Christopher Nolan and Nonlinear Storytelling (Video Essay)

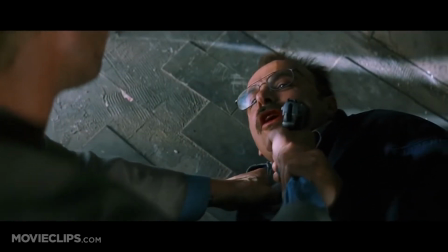[0:01] You don't know who you are. I'm Leonard Shelby. I'm from San Francisco.
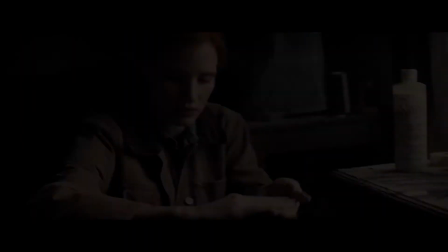[0:07] That's who you were. That's not what you become.
Hello, my name is Aaron, and today I would like to talk about nonlinear storytelling.
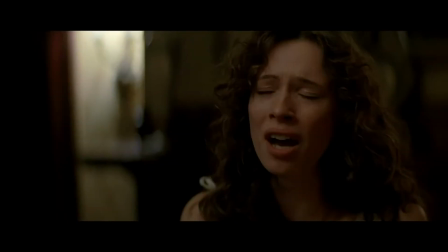[0:15]
First, we have to ask the question, what is nonlinear storytelling?
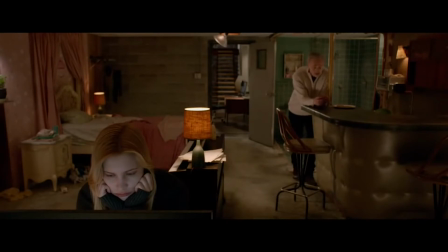[0:19]
Nonlinear storytelling is described as events in a particular story occurring out of chronological order,
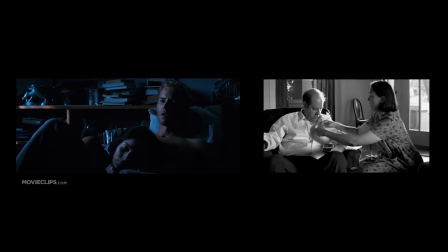[0:25]
such as parallel plot lines being told at the same time, dream emergence, narrating another story within a main plot line,
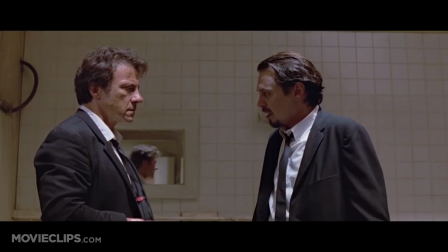[0:32]
She must help me rid ourselves of Angier. and jumps in time.
I started shooting, so I blasted my way out of there.
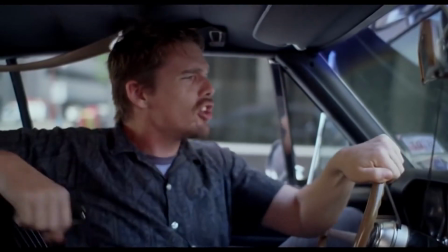[0:41]
However, the technique of simply jumping in time does not necessarily constitute a nonlinear story,
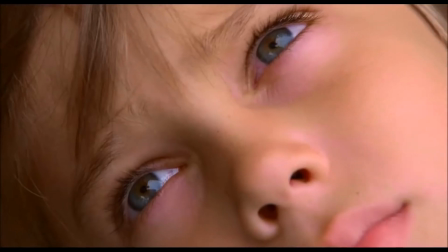[0:46]
such as in the film Boyhood. In the story, we see a young boy named Mason grow up and eventually reach young adulthood.
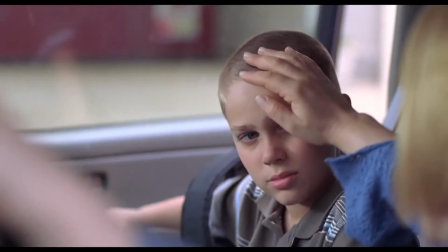[0:52]
The director, Richard Linklater, tells this story through the use of jumps in time, sometimes several years into the future.
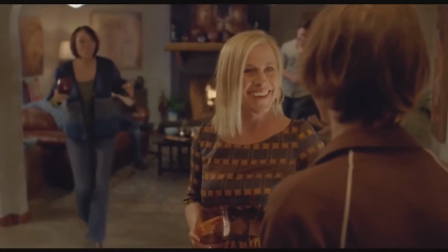[0:58]
But this example of jumping in time is linear since it is always a result of progressing the story further into the future.
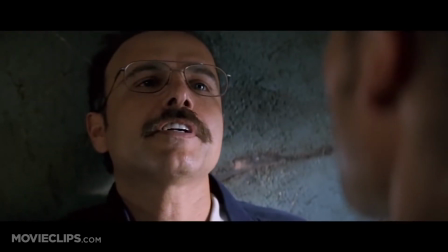[1:04]
Now that we've covered a basic concept of nonlinear storytelling, let's talk about perhaps the leading mind behind nonlinear narrative structure in the industry, Christopher Nolan.
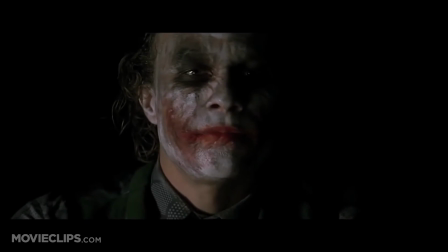[1:12]
While not all of his films employ the use of nonlinear storytelling, a majority of them do,
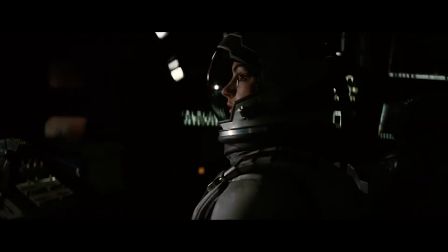[1:17]
arguably the most popular being his most recent film to date, Interstellar, a film consisting of many concepts,
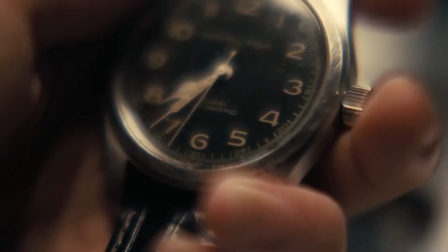[1:23]
one of which is the idea of time and specifically time travel.
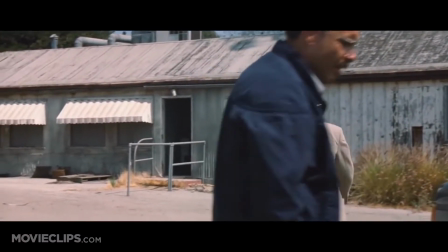[1:26]
However, I would like to focus our attention on a film of his which some have not heard of, a lot of which know about, and very few have seen, Memento.
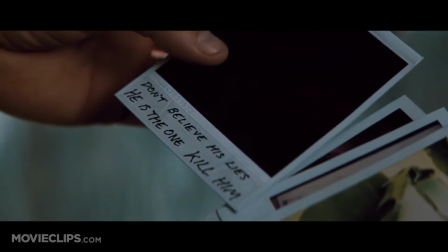[1:34] Teddy, don't believe his lies. He is the one. Kill him.
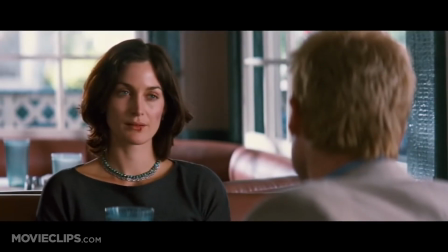[1:41]
Memento is probably the most prime example of a nonlinear story told on the screen that I've ever seen, which is saying something considering how many movies I've watched.
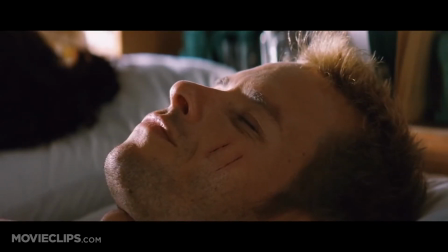[1:48]
The plot to Memento is rather simple. It's all about a guy named Leonard with short-term memory loss trying to figure out who killed his wife.
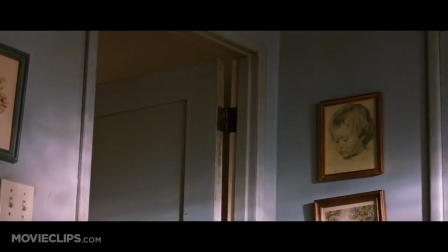[1:55]
There's just one thing. Every scene in the film involving the main plot line is played in non-chronological order.
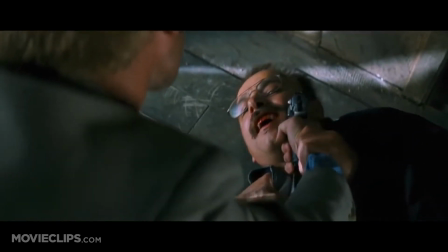[2:01]
That means you get to watch the quote-unquote ending of the story first and the beginning of the story last.
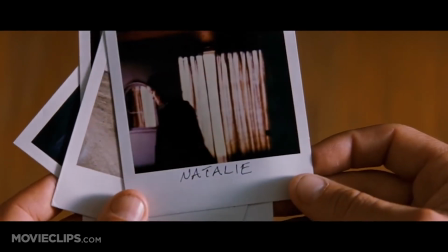[2:06]
The twist here is not really in the narrative of the film, but actually in how the narrative is displayed.
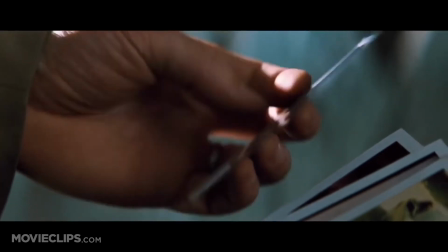[2:11]
By allowing the audience to see the ending of the story first, the question doesn't become who is the killer, but rather how did we end up here?
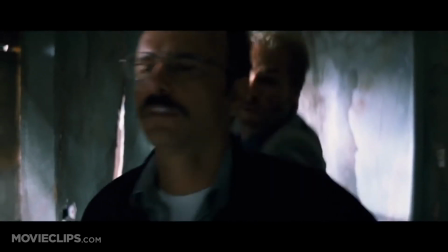[2:18]
Unlike most linear stories, the mystery that unfolds is not how does it end, but where does it begin?
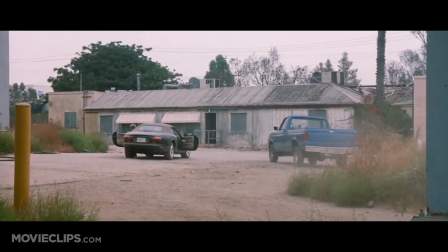[2:23]
To the credit of Nolan's genius, the question of where does it begin actually becomes the question of how does it end.
No!
On top of all that, between the intercutting of each scene, we are also getting a black and white story of Leonard talking on the phone with someone,
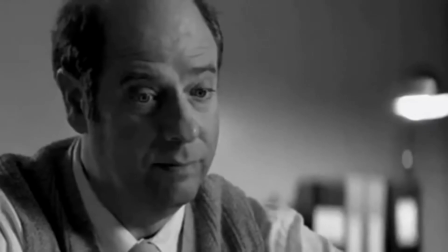[2:36]
telling them about a character named Sammy who has a similar condition to his own.
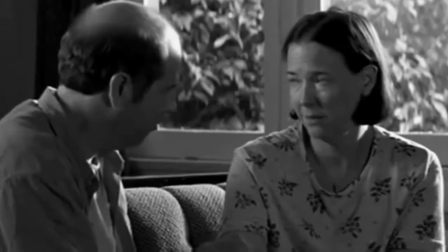[2:40]
The black and white scenes are clearly flashbacks, but unlike the main story being told, these scenes are told in chronological order.
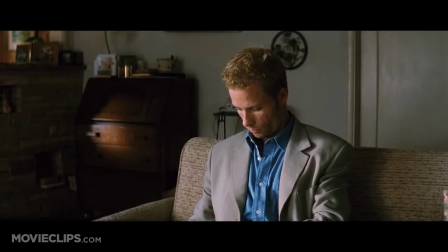[2:46]
The parallel cutting between this story and the main story gives us a greater understanding of Leonard's condition and provides us with more information of the main plot at the same time.
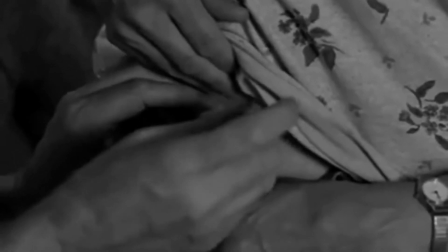[2:56] She really thought she'd call his bluff.
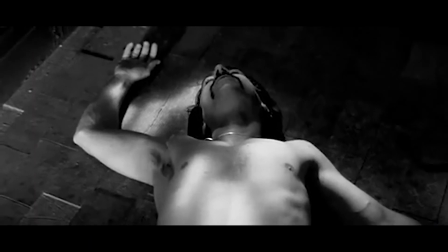[3:02] Ouch.
The beauty of Nolan's direction here is that by the end of the film,
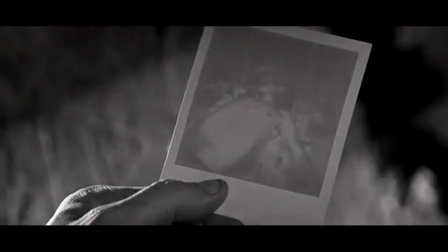[3:07]
the main story being told in reverse order and this flashback subplot eventually meet up to give us the ending of the film,
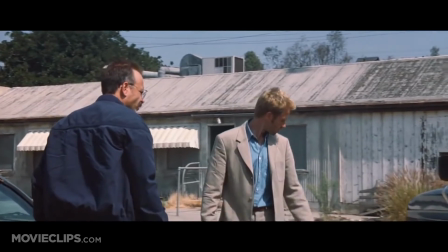[3:13]
or the beginning depending on which way you look at it. Whether the film Memento is brilliant due to Jonathan Nolan's excellent screenplay, You're talking about these tracks are only a few days old.
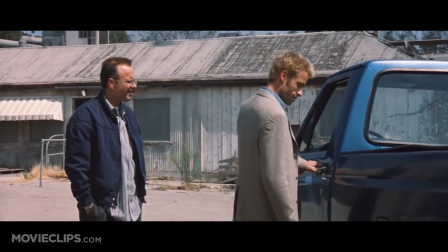[3:22] Tracks?
What are you, Pocahontas? or Christopher's brilliant direction, or both,
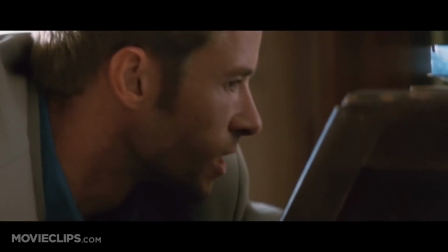[3:27]
the cutting together of this intricate story is a great example of how nonlinear storytelling can be extremely effective.
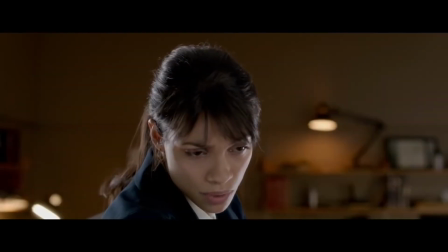[3:33]
However, not all films that use nonlinear narrative structure use it wisely. Take the film The Captive, for example.
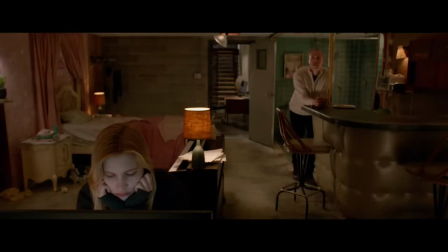[3:40]
This independent film, directed by Anton Migoyan,
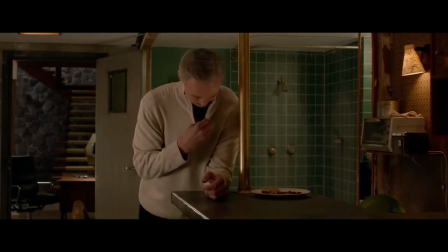[3:42]
is about a girl who was abducted at a young age and held captive for years by a strange man while her father desperately searches for her.
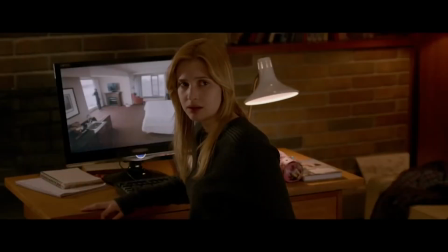[3:49]
The film opens with the present day as the girl Cassandra is locked away, now a teenager.
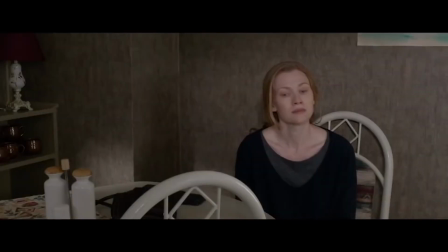[3:54]
We also see the parents, Matthew and Tina, are separated, still mourning the disappearance of their daughter.
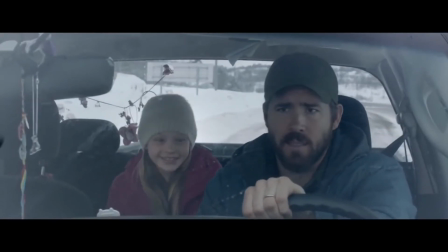[3:59]
It's not long before the story jumps back in time to the day of the kidnapping, where Cassandra is young and full of joy.